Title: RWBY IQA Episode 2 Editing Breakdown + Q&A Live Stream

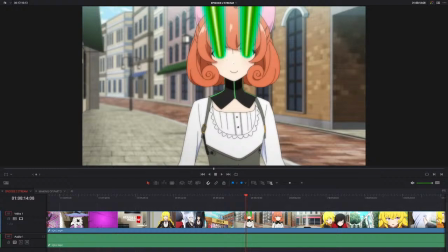(56:10)
I mean, I'm sorry you were dealing with depression, but to know that I helped get through your depression, or if you're just referring to RWBY, if you're just only referring to them, then sorry, I don't want to take credit for that, but
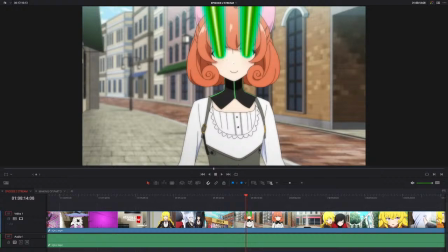(56:29)
I hope you're doing better now. It sounds like you are doing better, which I'm very happy here. I'm very happy to hear. So I'm getting so into the showcasing how I edit. I'm getting so into it that I forget to check chat.
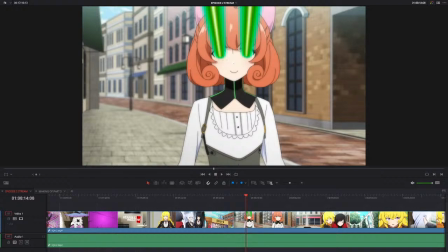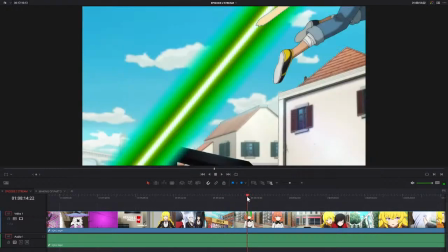(56:55)
Oh, bananas. Okay. This single second long shot of sun.
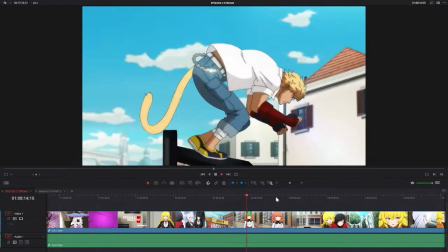(57:02)
Oh, bananas.
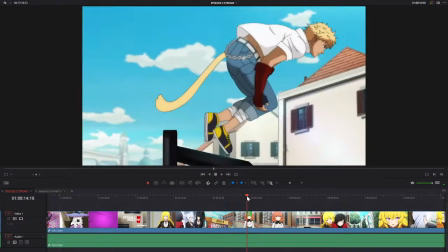(57:05)
Okay. Oh boy.
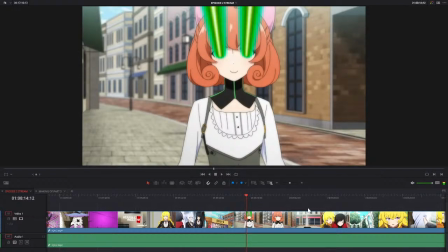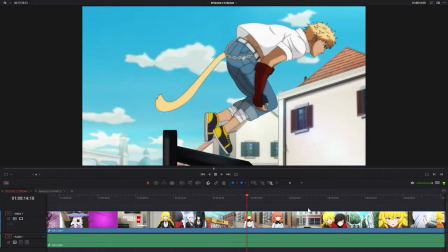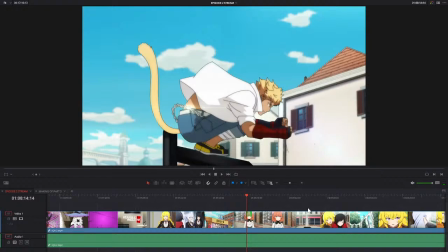(57:18)
All right, let's do this. Let's do this.
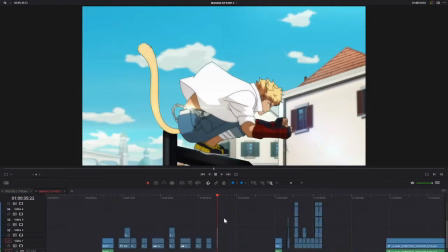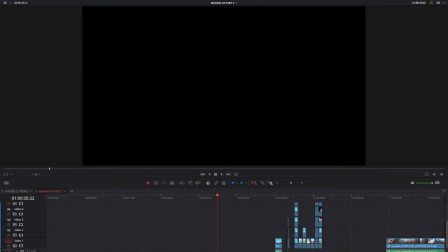I did not work on RWBY. Grey Jedi, sorry. I did not work on RWBY.
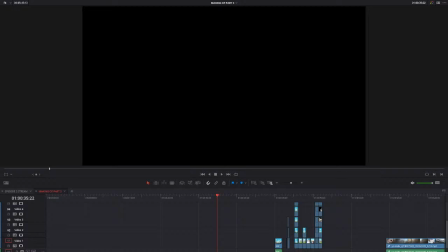(57:49)
I only spoke with them a few times. A few scant times.
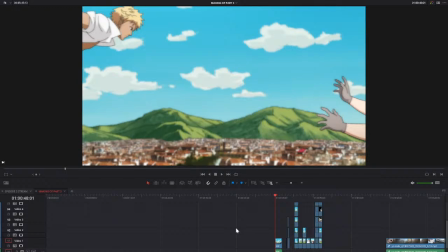(57:59)
Anyway, sun jumping out of the way. The original is from this is the original shot.
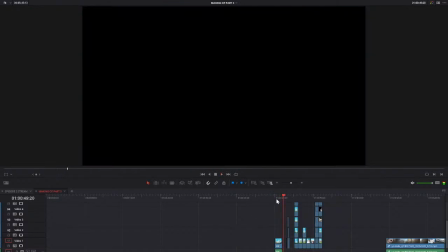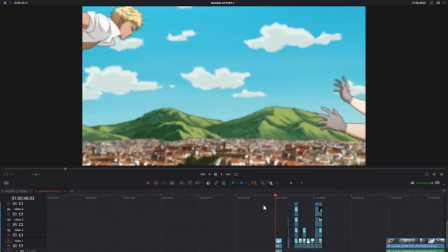(58:10)
That's laggy. That's laggy. I apologize. But basically, he jumps on this guy and he jumps off.
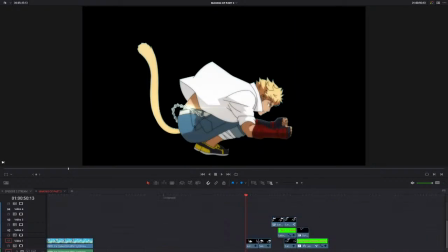(58:17)
So I cut out sun frame by frame, and I wanted the laser to just barely miss him.
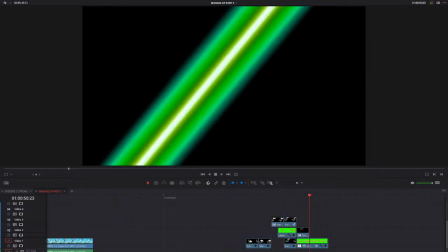(58:25)
Just like barely scrape his back. So I had the laser come in from off screen right behind him.
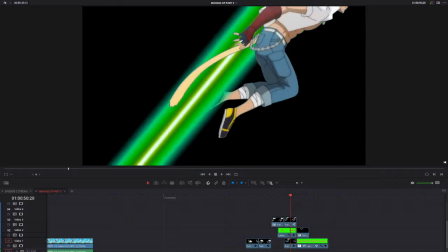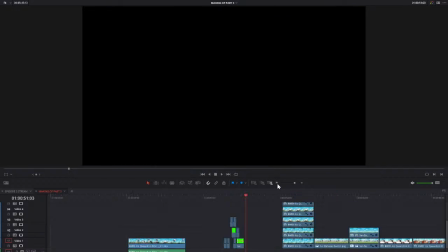(58:40)
That was the easy part, if you can believe it.
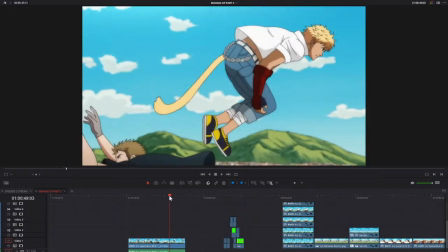(58:44)
So to create the background, I took this same shot and edited around to create a blank sky.
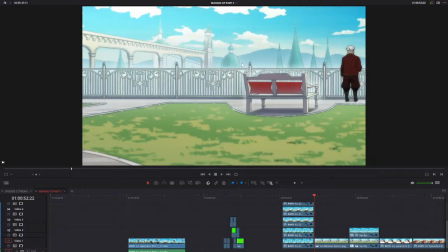(58:50)
And then I took this shot of port because, you know, this is all taking place within the school. This is not taking place in the city of Vale. I've changed it to like this is all taking place in the school. In the original RWBY Abridged, I was really banking on people's suspension of disbelief,
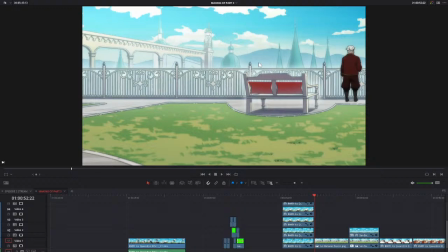(59:10)
as RWBY and friends are just walking around this obvious city, and I just had to pretend that they were still inside the school and hope people didn't notice. But this time, I was able to like actually manipulate the footage to make it so that they were still inside the school.
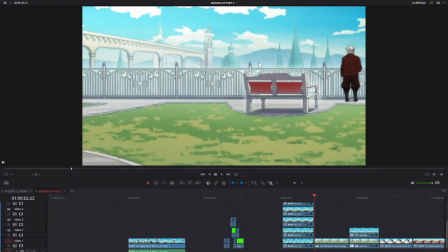(59:28)
So for this scene, I took this skyline right here of like Beacon-esque buildings that are obviously in Beacon Academy,
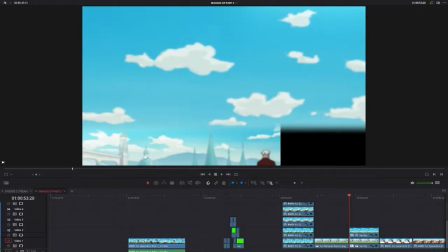(59:39)
and I pasted them in the background down here.
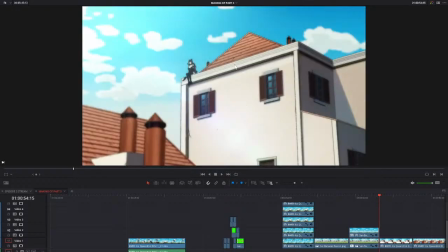(59:46)
And then I took this building, just because there are buildings around, I couldn't just have a blank sky. I took this building from this shot of Blake sitting on it.
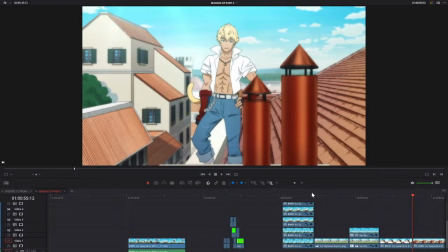(59:55)
I took this building from another shot with sun, this building in the background right here, and used them to create this background.
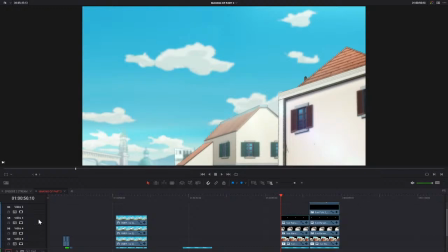(60:06)
This is the full background. So like, oh, I had to remove Blake's legs there, I guess.